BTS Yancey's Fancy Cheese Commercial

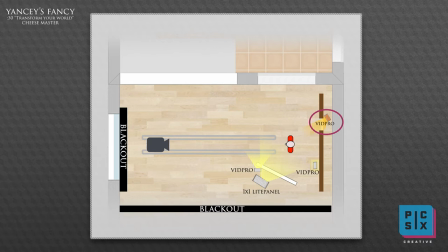221s
And we also have a vid pro back there on a little magic arm coming right off of our wall And that's punching in a little warmer light on our talent,
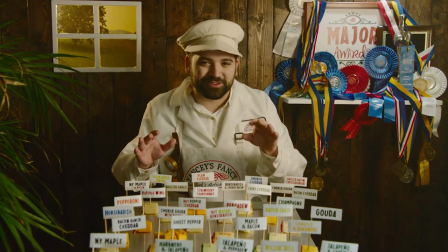228s
which is giving him a little bit of a rim and Kind of making it feel like it's a nice crisp morning somewhere,
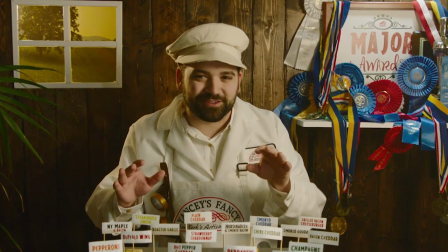234s
and it just kind of warms up everything So the next setup we have here is the extra sharp cheddar scene,
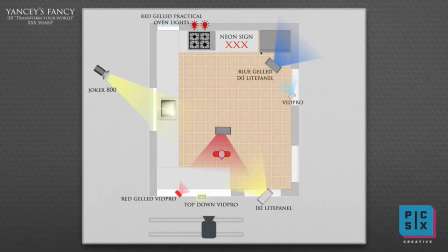239s
which was the most complex of the day It was also the last one of the day So this required a lot of lights and the motivation would be kind of think of an
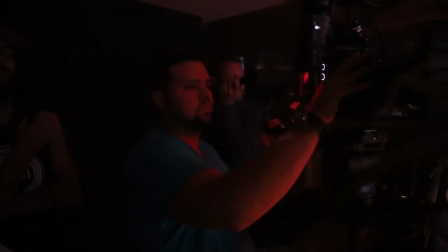247s
old club and you have these red lights coming from exit signs or from neon lights and we really want to achieve that
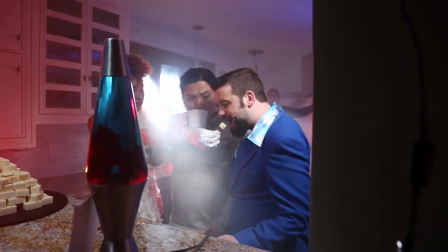252s
and the haze really helps with that too and getting a really cool shape from our moonlight coming from the window.
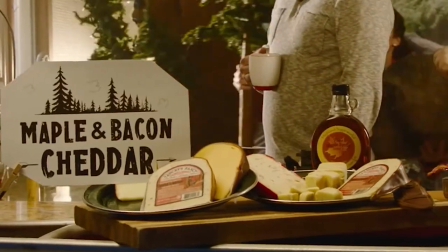258s
The cheese in all these scenes is always changing so this one's kind of fun because it's a tower.
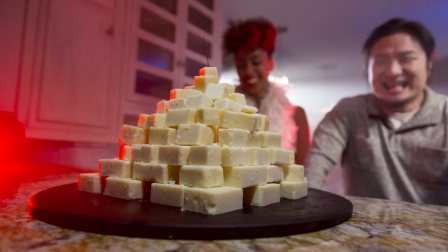264s
That kind of helped us out a little because we got to just put a vid pro right above them, shoot down,
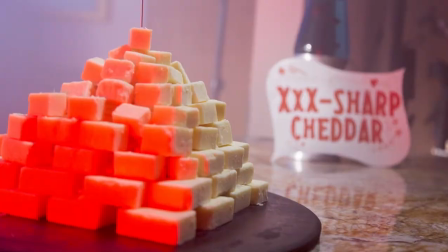269s
have a vid pro to the left of them gelled red which gave it really nice depth and kind of dimension so you can kind of see and also gave it a little
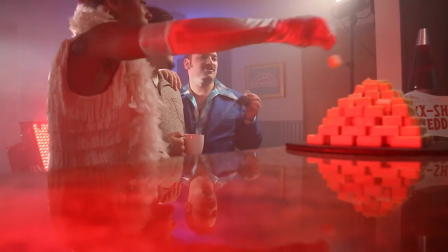276s
bit of an edginess because that's what we're looking for here is kind of this crazy club scene.
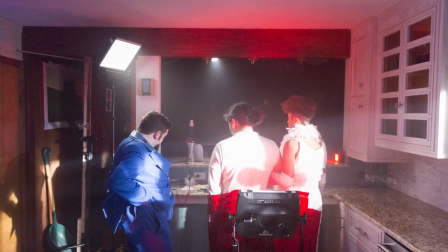281s
We also have a one by one that is keying our talent. That's not diffused with anything. It's kind of a harder light.
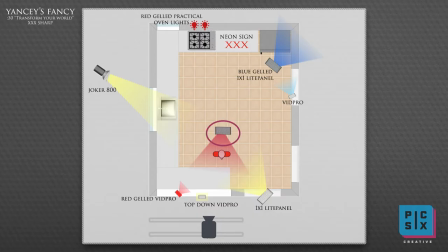287s
Just think of a little bit of a harsher grungy tone. We have a one by one directly behind the talent with red gel and we have that all the
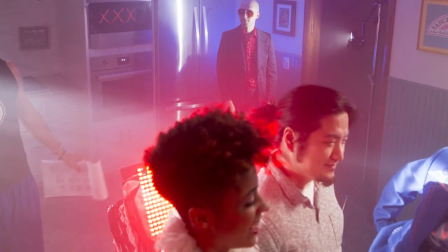294s
way cranked up and that's just creating a really nice edge and also creating a balance with the red and blue.
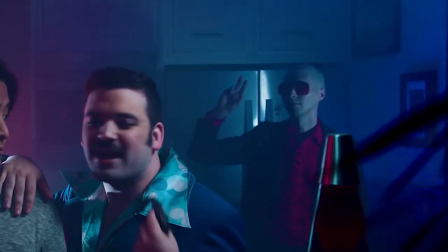299s
And then we have our pianist over here and he's just being funky and we have a one by one that's gelled blue that we
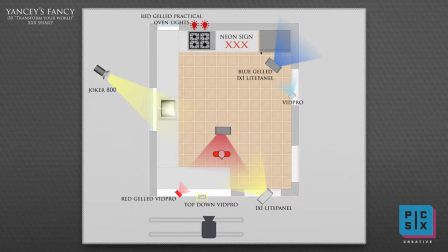307s
have kind of spraying against the fridge in the wall and we're just kind of bouncing that up the ceiling and just kind of creating this weird blue gradient over
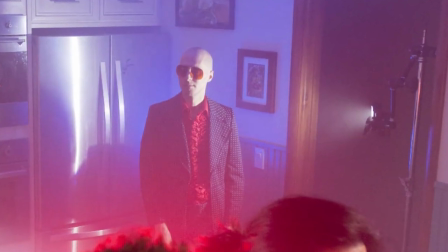314s
there. We also have a vidpro just hitting him to kind of let you see his face but also keep him a little mysterious.
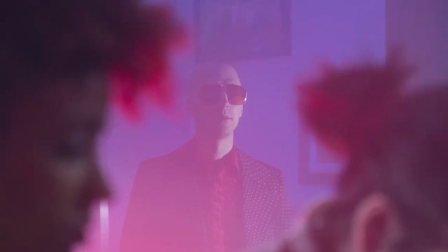320s
He's kind of cut off right in the middle. He's just kind of this weird dude doing his thing which is kind of what we're going for.
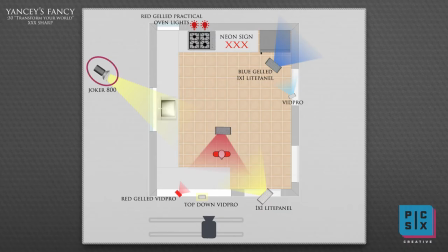325s
We now have our Joker outside shooting through our window kind of creating this moonlight that we cool down in camera with bringing our color temperature down and
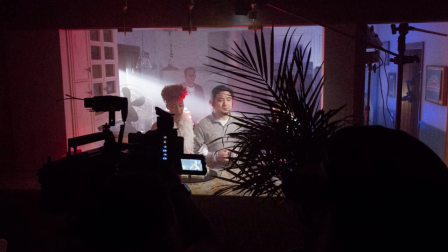333s
you have this really nice cast which is happening because we hazed the crap out of this room and that's also why you kind of see this
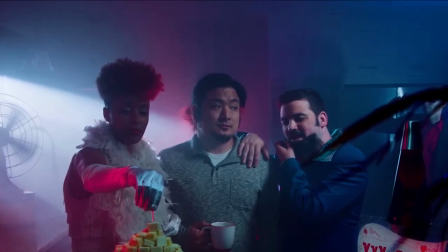340s
blue ambient and this red ambient light because what light once light hits that haze it kind of just kind of spreads around and it really
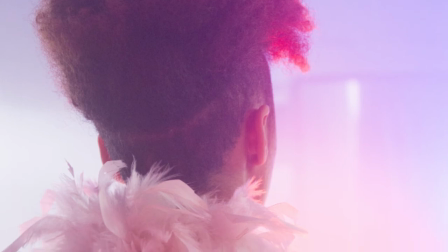348s
gives you good atmosphere and it's also why you can't see the background whatsoever moving on to our last lighting breakdown here we have the western scene which is
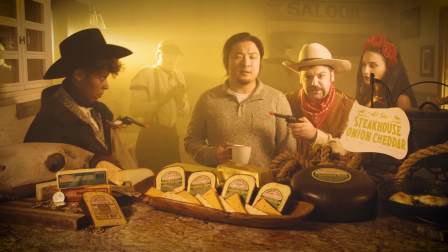356s
very gold kind of like you're in the desert
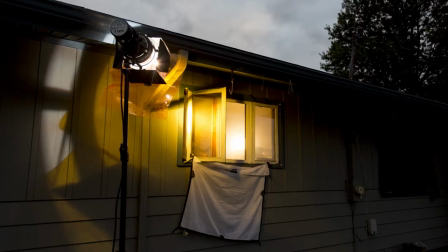359s
So what we did here was we have a Joker coming through that window and once again kind of cut it with a barn door to create that nice shaft of light going through that haze.
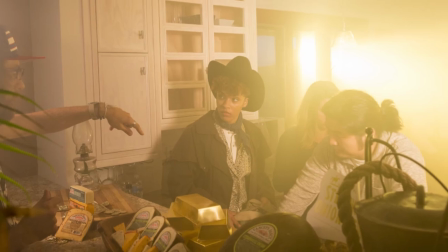367s
Our second light we have is a Joker 800 right in the middle of the kitchen.
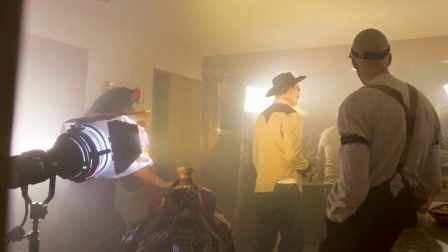370s
That's pointed right at the camera, and I think we have a flood on that, and we have it orange as well to kind of create this desert feel.
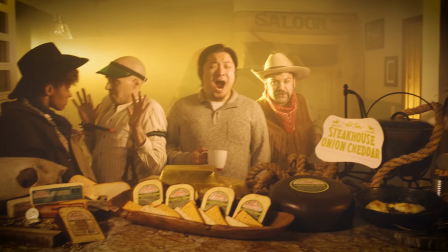377s
And so what that's doing is creating a nice edge light on everyone, and it's also doing some silhouettes because of the exposure shift we're having to do.
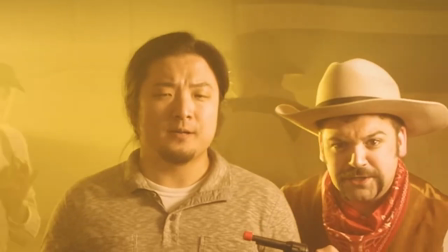384s
And if you look at that cowboy, he's kind of moving around,
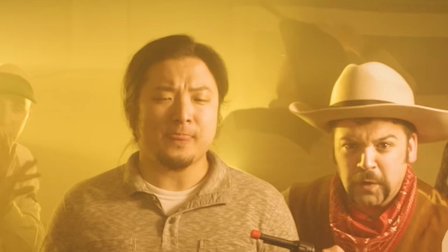386s
and he's creating this really interesting shaft of lights. as his arms move around and makes it very interesting and almost like there's just dust in the air.
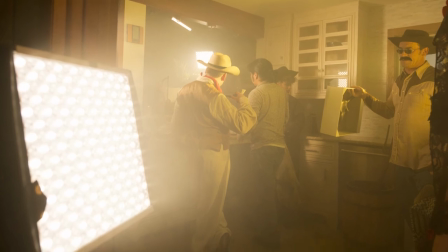393s
Then we have a 1x1, and that's just shooting up against this saloon sign that we kind of have up there.
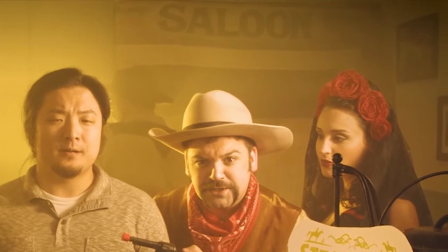399s
It's a backdrop, actually, and we kind of are filling that a little just to kind of help with our exposure.
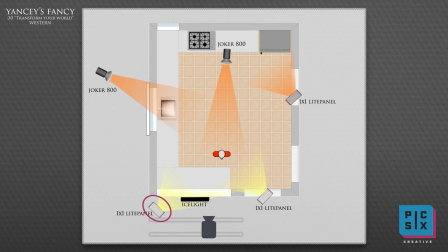404s
And then we have a 1x1 left of frame that is hitting this cheese on our countertop. And we have the same 1x1 in kind of the same position, no diffusion on that.
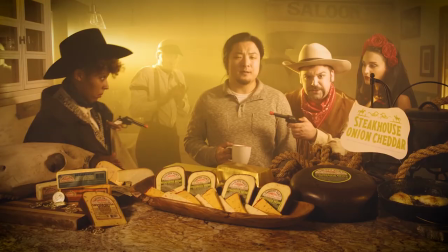414s
Kind of think of, imagine a sunny day, kind of a harsher light coming down on him. and that is top right shooting down.
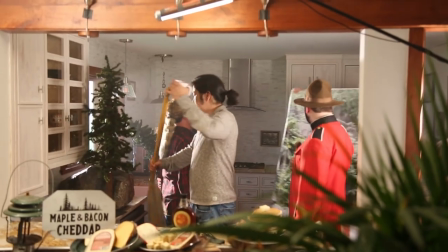422s
So that's how we use lighting to create a lot of different moods in a single space. Hope you enjoyed.
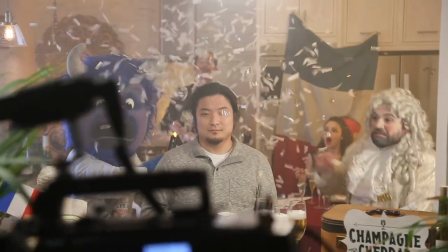427s
Thanks.